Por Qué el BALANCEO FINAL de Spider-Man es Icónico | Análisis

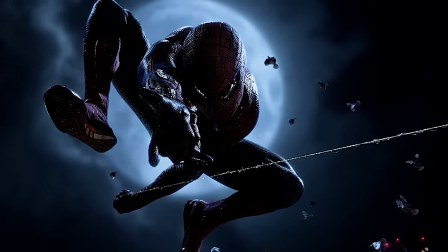0s
¿Cuál es el mejor balanceo final de una película de Spider-Man?
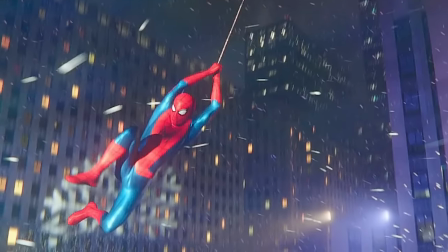3s
Hace poco comenzó el reestreno de las cintas del arácnido en cines por los 100 años de Sony Pictures, al menos en Estados Unidos, aquí en México no nos quieren.
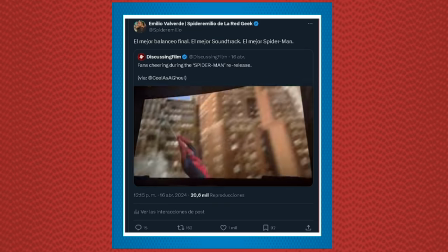11s
Y me topé con un video de la mencionada escena en la primer cinta de Sam Raimi.
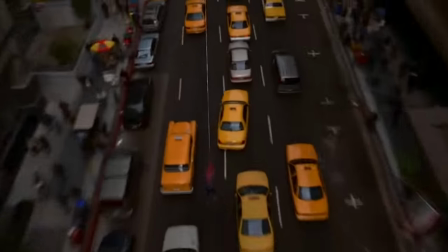16s
Con eso me dieron ganas de revivir esa vieja sección donde analizo escenas que me parecen sobresalientes.
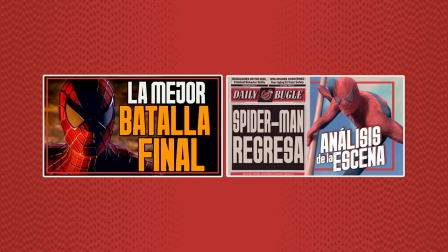22s
Allá tengo una de la batalla final de esta misma película y otra de la escena del tren de la secuela, por si quieren verlo.
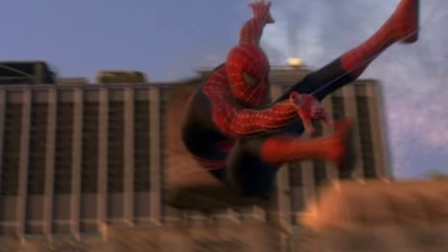28s
En fin, el balanceo final.
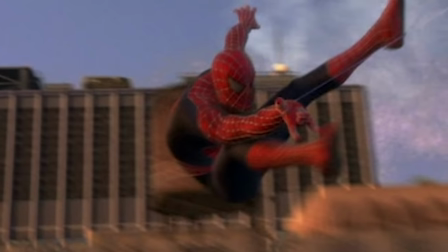30s
Ese momento donde tras una dura pelea, el héroe se levanta para enfrentar nuevas amenazas, denotando que su trabajo nunca termina.
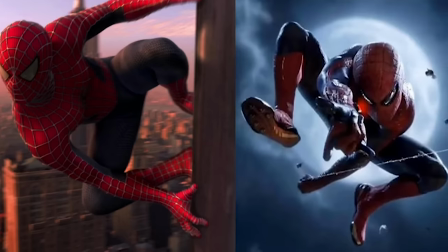38s
A lo largo de los años, he notado que muchos tienen su favorito, el de 2002, la secuela de Amazing Spider-Man y más reciente No Way Home.
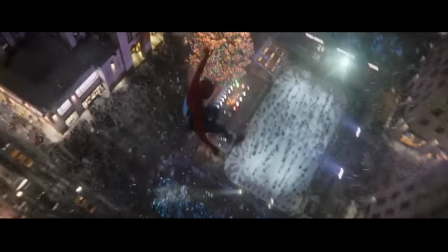47s
Pero ¿cómo una simple secuencia generada con efectos visuales y música épica puede llegarte tanto?
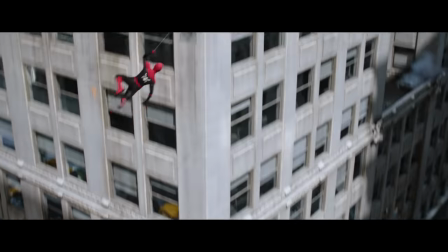52s
Claramente tiene que ver el cómo te hizo sentir la primera vez que la viste, pero dejemos la nostalgia del lado y analicemos cómo funcionan estos momentos.
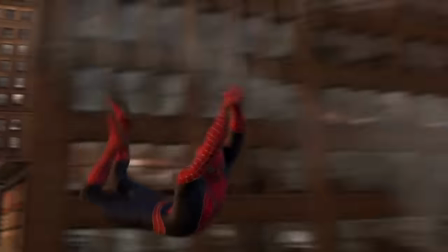61s
La que marca el precedente es claramente la de 2002, con un plano secuencia que nos lleva a lo largo de la ciudad junto con el héroe,
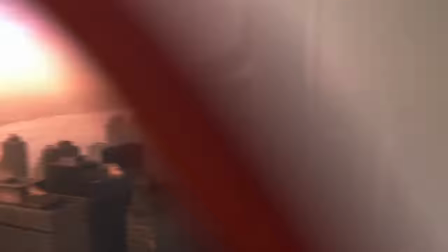68s
haciendo acrobacias y concluyendo con él mismo posando en una bandera gringa para luego lanzarse contra la cámara.
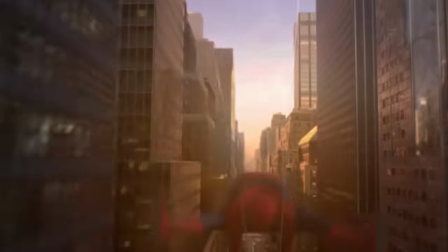75s
Es algo realmente simple y siento que por sí misma no es tan impresionante.
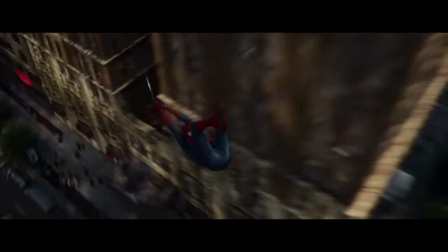79s
En especial por otras escenas de balanceo que llegaron años después con un mejor manejo de los efectos visuales.
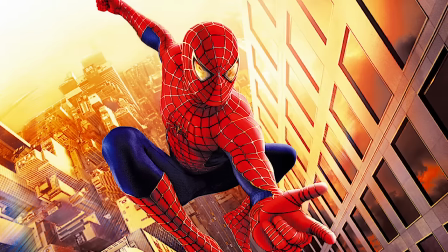85s
Sin embargo, esta sí genera emoción y un sentimiento de cierre. Esto no es gratuito.
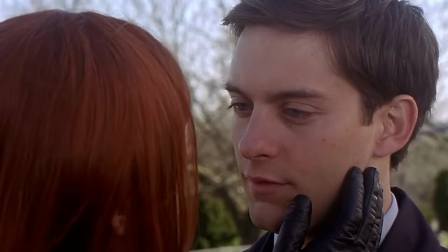91s
La historia hizo lo suyo para preparar este momento.
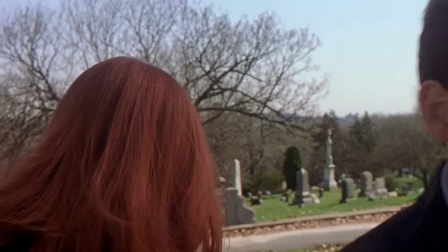94s
Tenemos a Peter rechazando el amor de Mary Jane, aun cuando este dejó más que claro que su mayor deseo era estar a su lado.
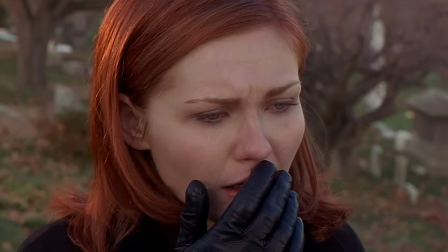102s
La chica lo besó, se toca los labios y siente una sensación familiar. para luego ver al sujeto alejarse de aquella persona que tanto ama,
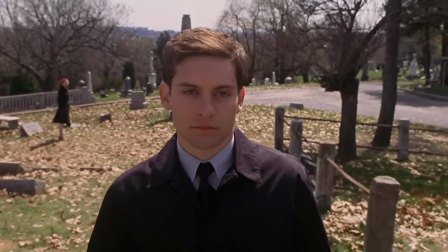110s
para recitar las palabras del tío Ben.
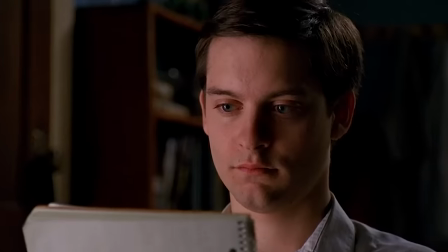113s
Un gran poder conlleva una gran responsabilidad, y de ahí se eleva el soundtrack de Danny Elfman y cerramos con esta secuencia.
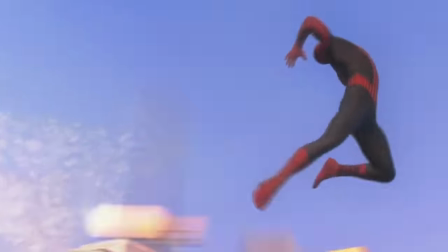121s
Peter pasó la prueba del hombre araña, pone el bienestar de otros antes del suyo, sacrificio que será uno de los temas abordados en la secuela.
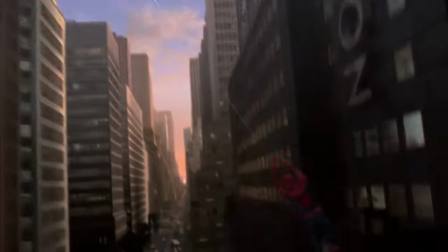129s
Es por eso que el balanceo final se siente merecido Puedes percibir la esencia del personaje en el movimiento Pero más allá de eso
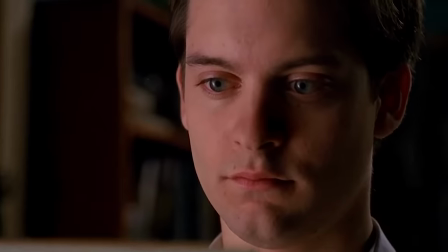137s
Sabes que detrás de la máscara está alguien que merece portarla Y hará todo lo que esté a su alcance para proteger a la ciudad Que ahora vigila desde las alturas
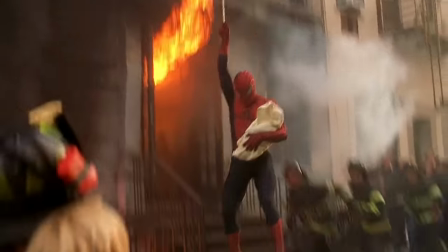146s
Esta es la gracia del cierre de esta cinta Es agridulce para Peter Parker Pero victorioso para Spider-Man Vaya
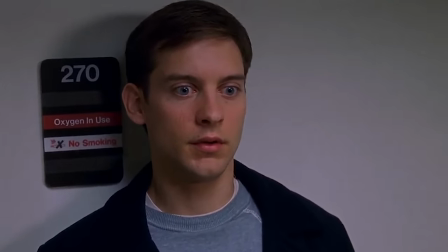153s
la suerte Parker Es por eso que este no solo es mi favorito Sino que pienso que es el mejor de todos tiene demasiada sustancia,
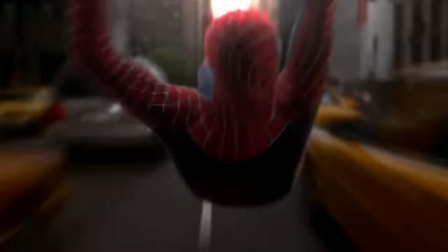161s
vaya que hasta la secuela trató de replicarlo tiene el mismo soundtrack y aunque la intención es distinta a ver,
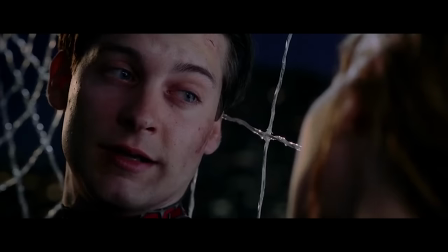167s
de nuevo Peter se mantuvo fiel a su decisión de mantener alejada a Mary Jane sabiendo que ahora
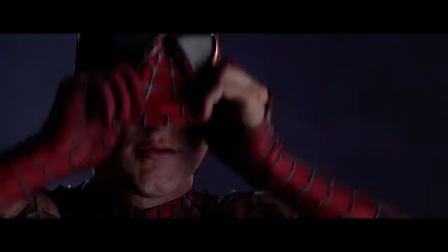172s
sí la perdería para siempre porque estaba por casarse pero no hay un factor decisivo en el
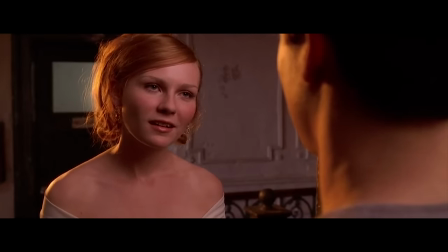177s
final Mary Jane es quien toma el riesgo de estar a su lado haciendo que el balanceo sea más una victoria y un final feliz lo cual no está mal de
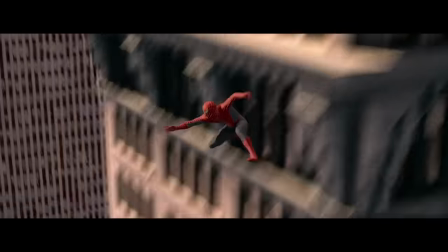185s
igual manera se siente merecido en especial porque toda la película se la pasó pateando al personaje y honestamente se merecía algo del estilo
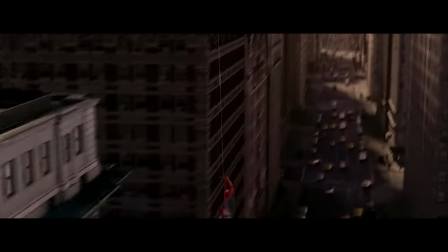193s
por lo que ese contraste le da muchos puntos extra sin embargo no creo ser el único que siente que los efectos visuales a computadora
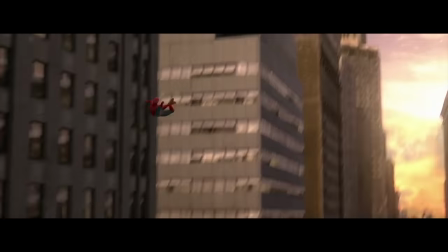202s
en esta escena específicamente se ven raros ojo solo aquí de nuevo porque el resto de la película se ve brutal las físicas,
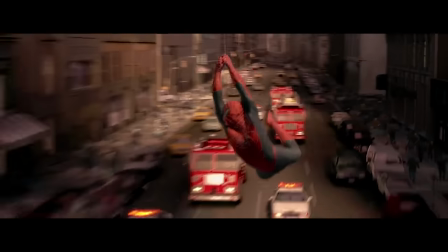211s
los helicópteros me sacan mucho del momento pero a ver, es cosa mía,
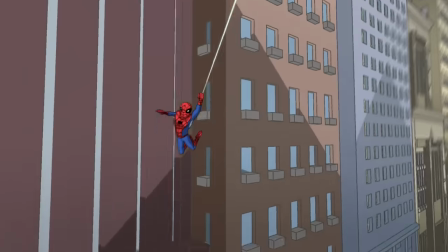215s
entiendo que esta puede ser la favorita de muchos, al punto de que fue referenciada en Espectacular Spider-Man, por ejemplo.
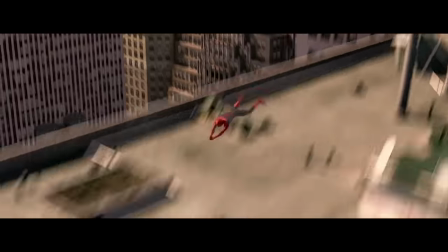222s
¿O fue copiado?
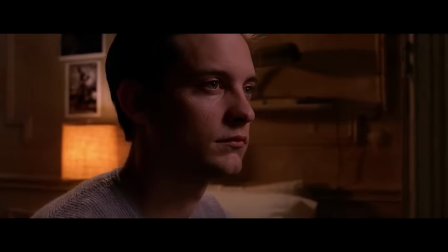223s
Igual cumple su función, aunque deja claro que Peter creció en todo este viaje, además de demostrar que para él, Spider-Man ya no es una carga.
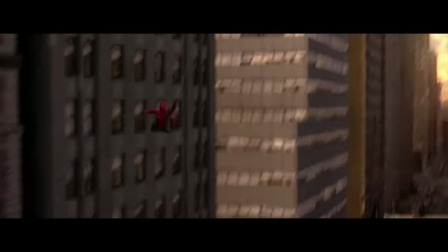232s
Incluso vemos a las autoridades a su lado mostrando que la ciudad está comenzando a notar que es un bien para todos.
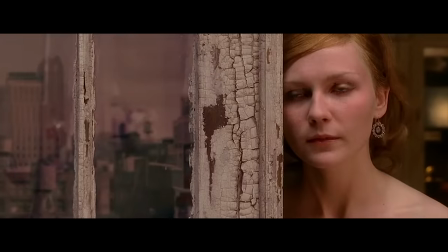238s
Lo que sí me parece un gran acierto es que ahora termina con ese plano de Mary Jane, pues gracias a ella Peter se siente completo, cerrando de forma correcta la cinta.